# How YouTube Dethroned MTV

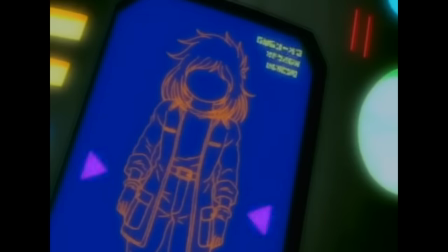8:16 A few years before Daft Punk collaborated with Matsumoto, another high-profile comic artist had collaborated with musicians.
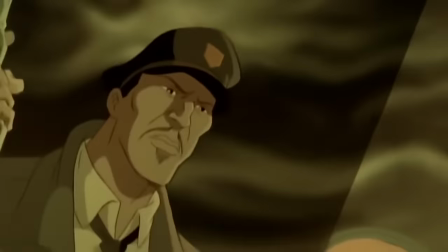8:23 1998 saw the new metal band Korn team up with Spawn creator Todd McFarlane to create Freak on a Leash.
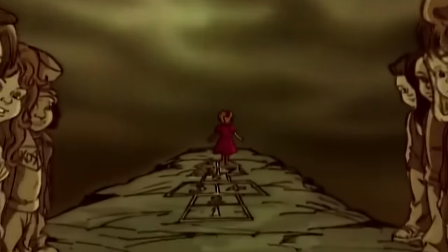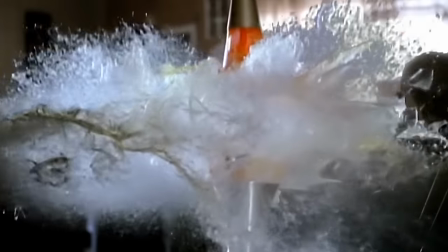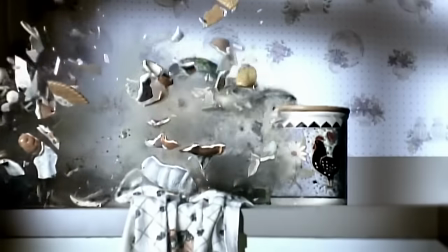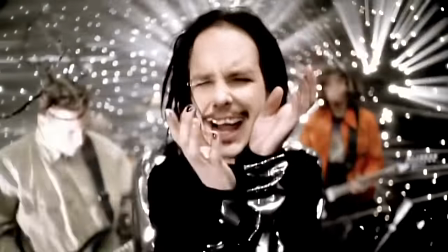8:48 Freak on a Leash was an enormous success, hitting number one on MTV's Total Request Live and spending 10 non-consecutive days there
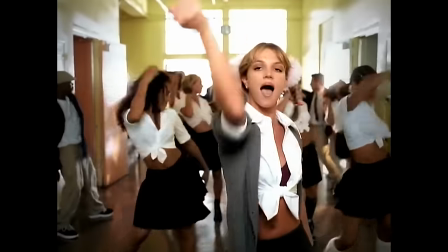8:56 while it fought off Britney Spears' Baby One More Time and NSYNC's A Little More Time on You.
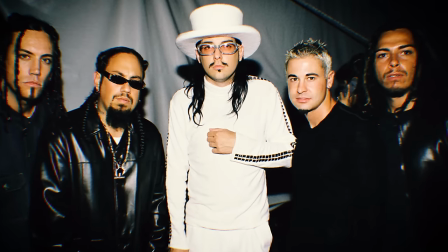9:02 Korn videos were so popular that Total Request Live actually had to retire them because too many people were calling in requests.
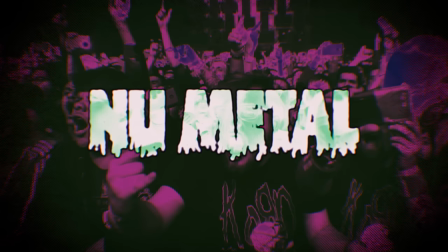9:10 New Metal was a rising force in the new millennium and one that came with a distinct visual aesthetic.
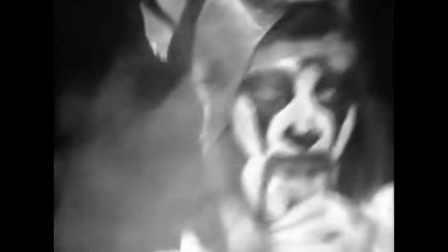9:15 Ever since the birth of the music video, Metal in its many iterations had thrived on the visual language of the media.
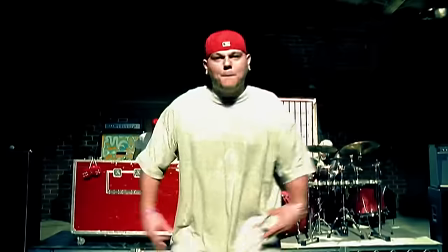9:21 New Metal in particular built on the dark imagery from the 90s industrial movement, punctuating its grimy visuals with distinctive political messages.
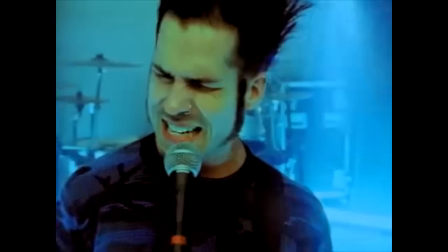9:31 Many in the movement embraced the horror aesthetics at the time. Static X used creepy claymation paired with deep greens and blues for their push-it.
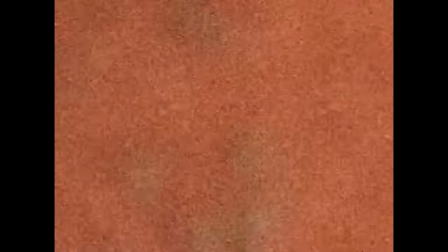9:40 Deftones created an eerie tale with drab palettes and ominous scenes of a Halloween party in Change in the House of Flies.
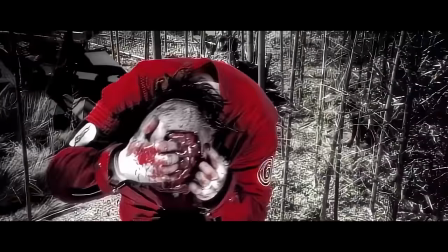9:47 Slipknot built entire personalities around twisted masks that called to mind slasher antagonists.
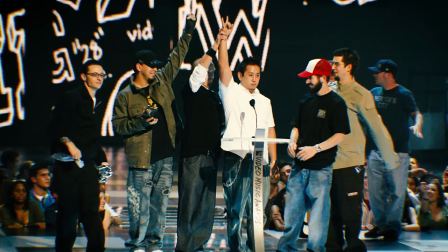9:54 Nu Metal peaked in mainstream popularity in 2003, when Linkin Park released their sophomore album Meteora.
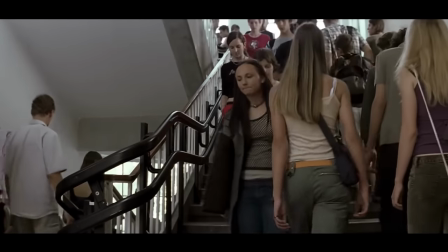10:00 Linkin Park spoke for a generation struggling with the onset of this strange new era.
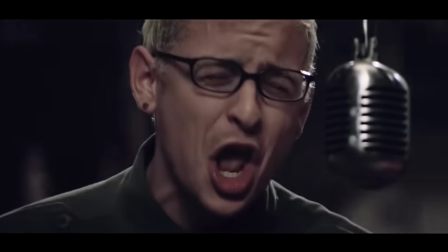10:05 They used sharp videos to underline the messages of their songs. Numb tells a story of teenage alienation and mental health,
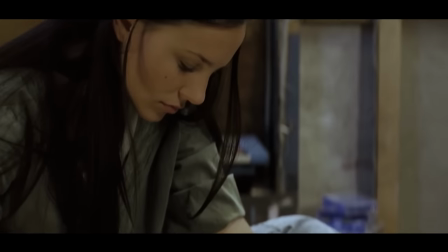10:12 with its teenage protagonist using art as an outlet in a parallel to Chester Bennington's own struggles with mental illness.
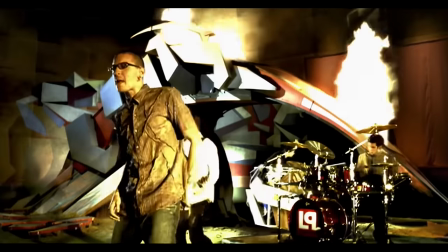10:19 The band won Best Rock Video at the 2003 VMAs for the striking set design and surreal imagery of Somewhere I Belong.
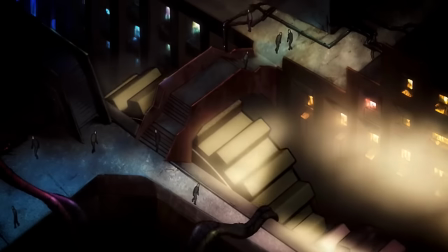10:26 The most ambitious video from Meteora was the last one released, Breaking the Habit.
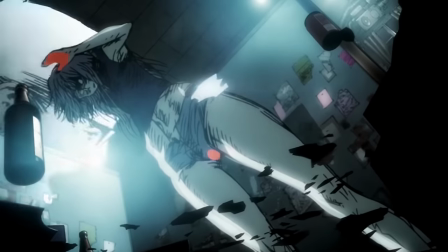10:32 That video was a collaboration with Japanese animator Kizuto Nakazawa. It told a tense human story on the backdrop of a dark, dystopian city.
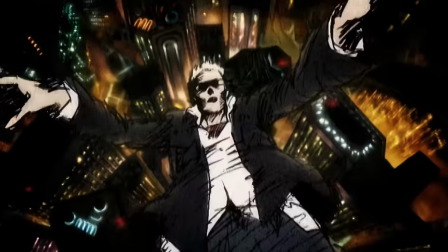10:41 This vision was one of the most distinctive of the era, and no doubt influenced a rising culture of AMVs,
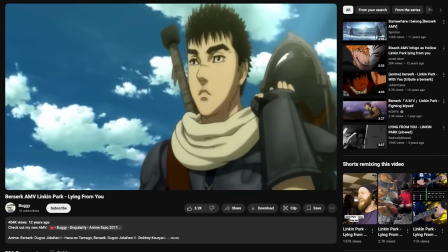10:48 fan-made music videos created by editing other pieces of media together.
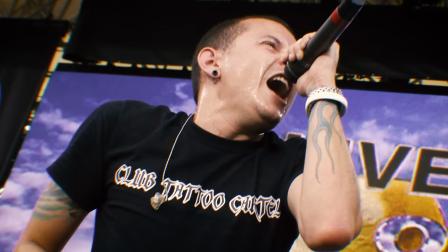10:52 As they were riding the wave of Meteora, Linkin Park produced one of the most successful crossover projects in music history by collaborating with Jay-Z,
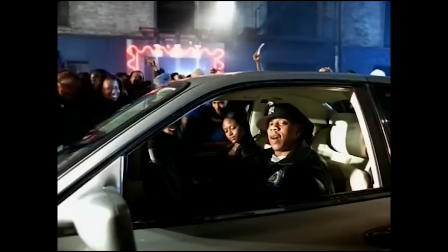11:01 one of the biggest names in hip-hop by the early 2000s. Jay-Z had been a staple in hip-hop since the 90s, but in the 2000s,
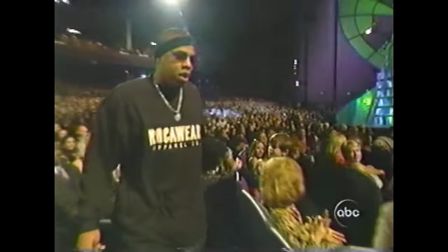11:08 he was proving to have a longevity that few of his hip-hop peers could compare to.
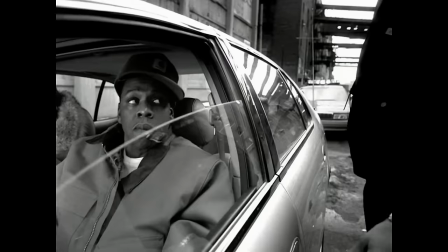11:13 And indeed, it was in 2003 that he released maybe the most iconic video of his career, 99 Problems.
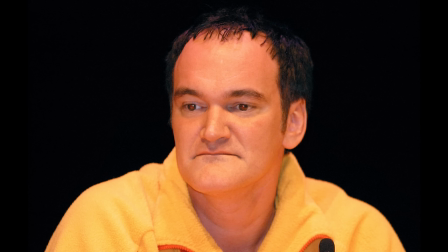11:20 Jay-Z originally wanted Quentin Tarantino to direct the video, but producer Rick Rubin talked him into working with Mark Romanek.
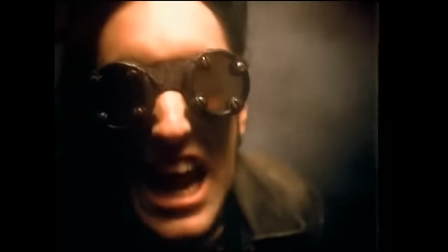11:27 By this point, Romanek had been working in music videos for over a decade, and had made some of the most celebrated videos of all time.
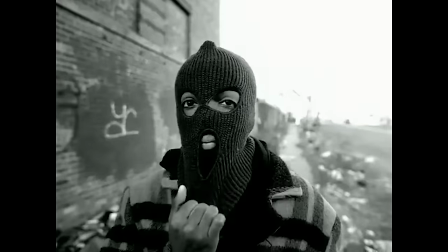11:33 Jay-Z was supposedly going to retire after the Black Album, with the video being a swan song for his career.
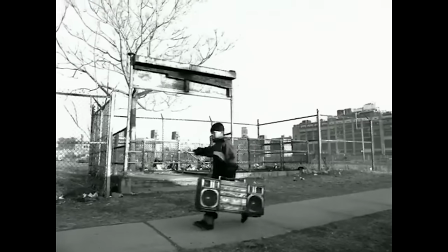11:39 To lean into that, Romanek made a video that embraced Jay-Z's history, shooting the projects he grew up in with unmatched style and flair.
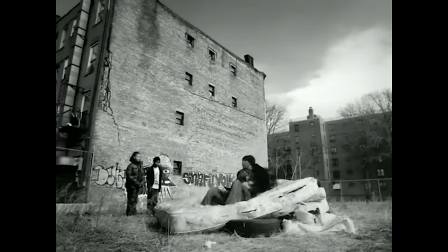11:47 The video, like the song itself, uses this imagery to comment on systemic racism in the US, and ends with the murder of Jay-Z.
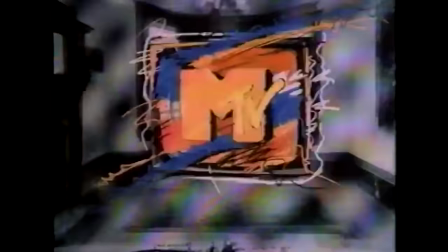11:56 This violent end went against MTV's oblique censorship rules, but the station made an exception for Jay-Z.
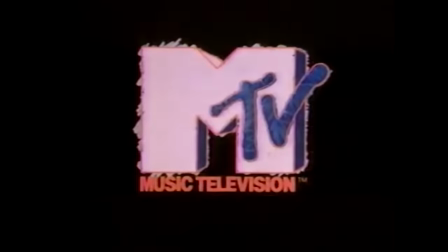12:02 Whenever the video showed, it was preceded by a clip of MTV special correspondent John Norris explaining that the murder was purely symbolic.
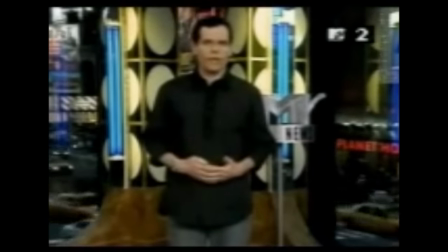12:11 MTV has, for more than a decade now, discouraged videos containing any kind of gun imagery or gratuitous violence.